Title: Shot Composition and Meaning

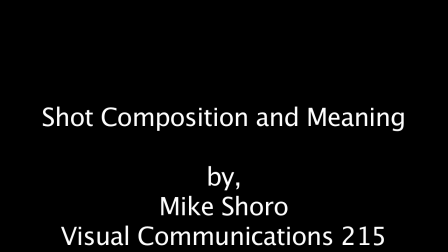1s
Every medium invites a different way of seeing. Video cameras are no exception to that. Whether you notice it or not is besides the point. But different camera angles, different ways of shooting, different shots, things like that, they all portray very different meanings to viewers. Hopefully in this instructional video, you will understand some of the do's and don'ts of shooting with a video camera and how those do's and don'ts affect the meaning perceived by viewers in a shot.
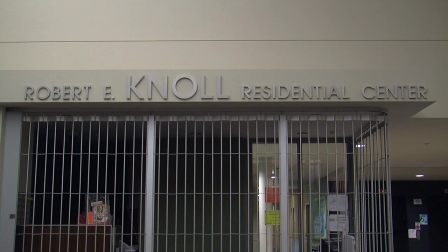28s
Use an establishing shot to set up a new scene. Establishing shots are usually of the place where the action in the next scene will take place. They provide context and background so that viewers can better understand what's about to happen.
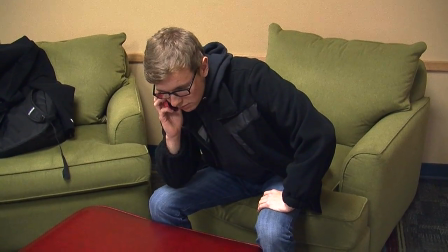40s Hello? I have your scarf. You have my scarf?
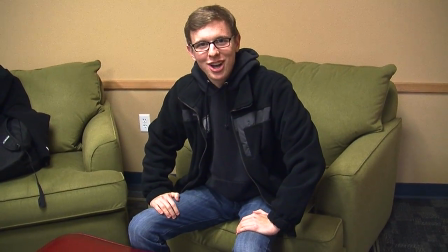50s
Use a handheld shot to denote action or convey emotion.
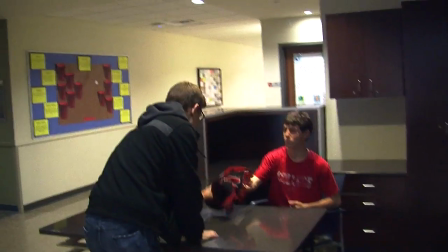58s Give me that, moron. Here you go. Thanks. Oh.
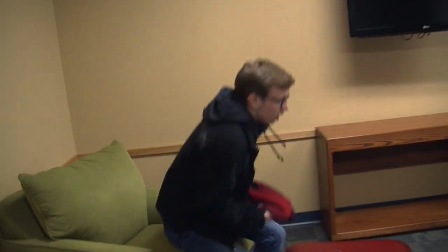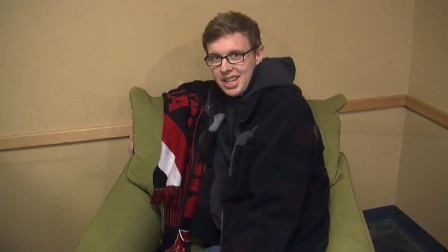70s Thank you, based God. Yeah, so I capped the scarf.
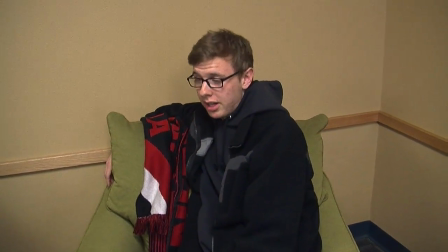75s I was one of the first 75 at Pinnacle Bank Arena on the really cold game against Miami.
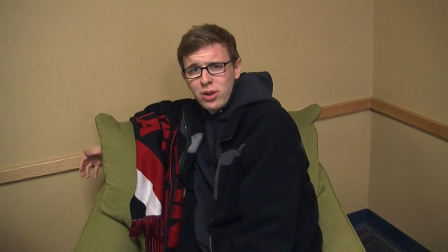79s
And why are you using a handheld shot to film this?
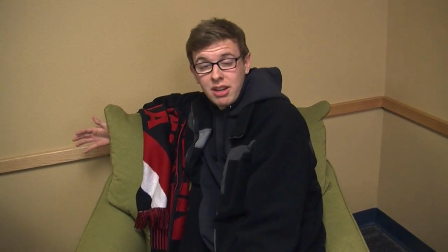83s
There is no action or emotion being conveyed, and it's probably very distracting to viewers.
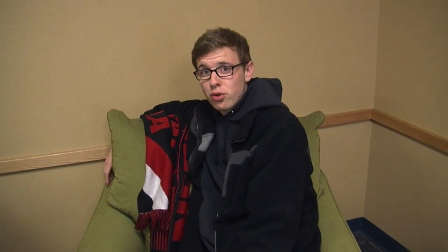89s
In fact, you should probably be using a tripod to film a scene like this.
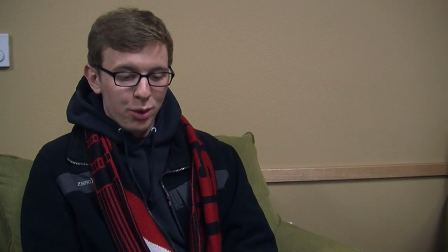94s
The rule of thirds is when you divide the frame into 3 rows, 3 columns, and 9 sections overall. You always want your subject of the shot at one of the intersection points of the thirds. The human eye naturally gravitates to the intersection points, so compositionally, this is the best thing to do.
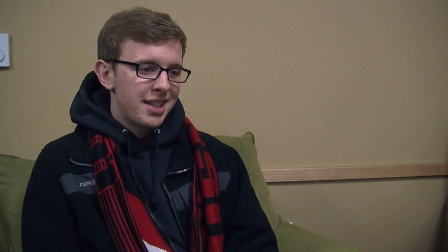112s
Here, one of the intersection points is at his eyes. He's also positioned on the left side of the screen with some space in front of him. This is appealing to the eye and gives the appearance he has something to look at.
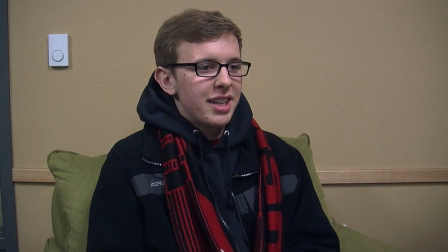124s
Do not center the subject or have him face the same direction as the side they are placed on.
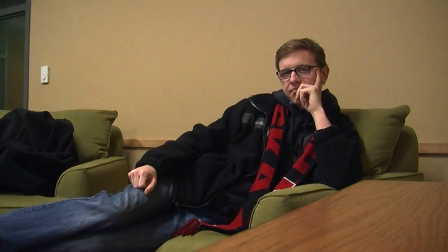129s
This looks awkward and is distracting to viewers. Change the point of view to mix up shots and change perspective. This keeps things interesting and prevents the viewer from being bored. Different perspectives can also have different meanings.
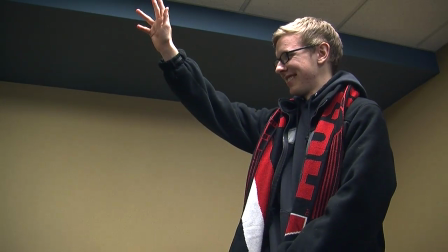143s
A shot looking up at a subject gives the impression that the person is in a position of power or authority.
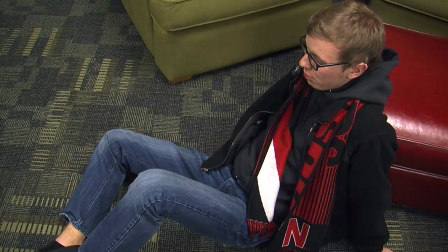149s
A shot looking downward gives the appearance of diminutiveness and subordinates. Don't overuse different points of views. While it's important to mix it up a little bit, you don't want to make a viewer nauseous or confuse them by jumping from point to point.
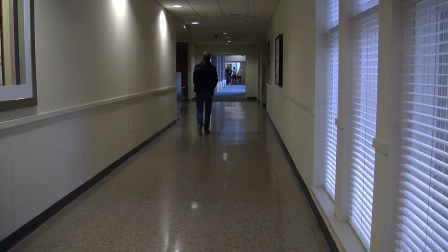163s
Jump cuts. Do not do these ever. Ever.
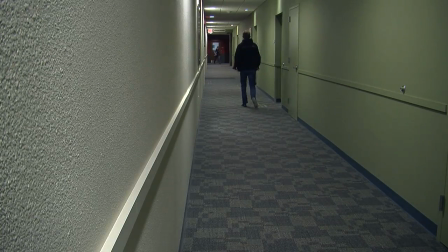168s
Like, don't even think about it. They're distracting, herky-jerky, and make a shot look uneven and awful.
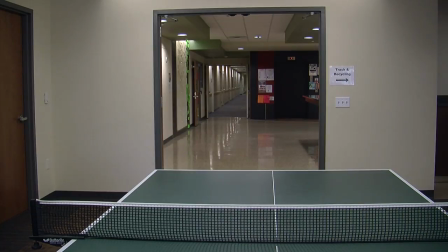178s
Instead of a jump cut, in shots intended to convey travel, have the subject enter and leave the frame. This shows continuity and gives the viewer the perception that time has elapsed. Long shots are used to showcase the scene and surroundings.
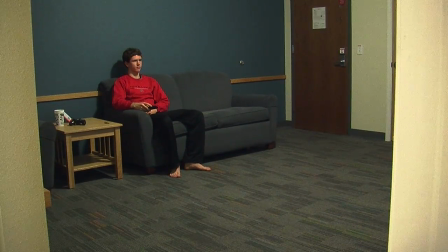192s
The subject or person in the shot is not as important as where they are or what they are doing. The subject is not showcased as much as the setting, which is the dorm room.
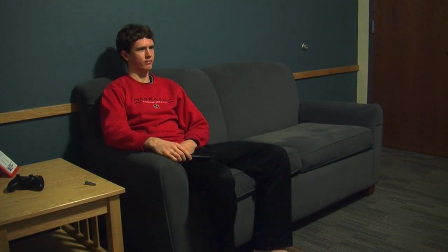203s
Medium shots are more intimate than long shots, but they still don't constrain the viewer from only looking at the subject.
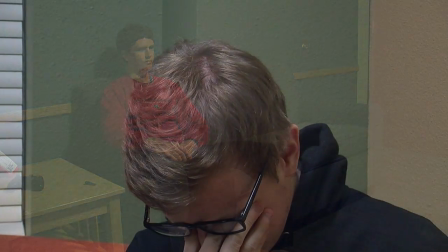209s
They allow for the background to come into play. Close-up shots capture a person's face and figure.
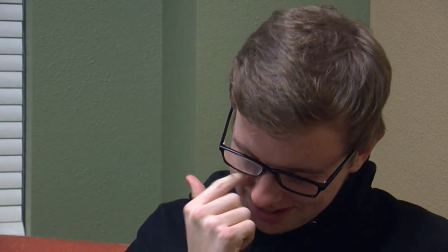215s
They force the viewer to pay attention to the person. They also help convey emotion, as you can clearly see here.
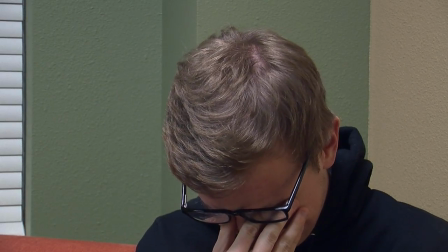221s
Don't get too close, or don't cut off the person's head or neck,
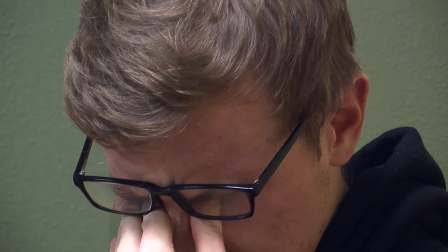224s
as this is poor composition and distracts the viewer from the main point of a close-up,
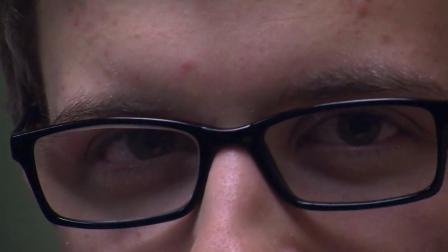230s
which again is to capture emotion and to, force someone to look at the person.
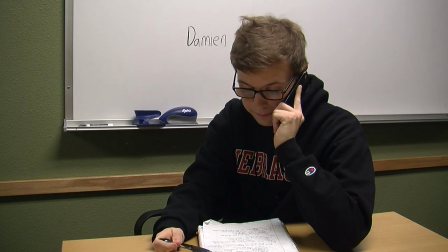237s
Directing the eye is a compositional technique used to showcase something in a subtle way.
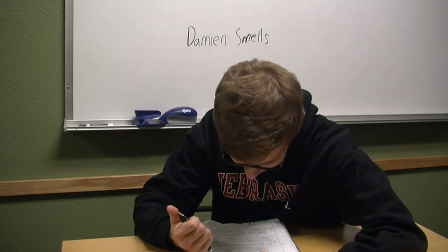241s
The item showcased is usually subtle, yet made obvious to viewers based on positioning and framing.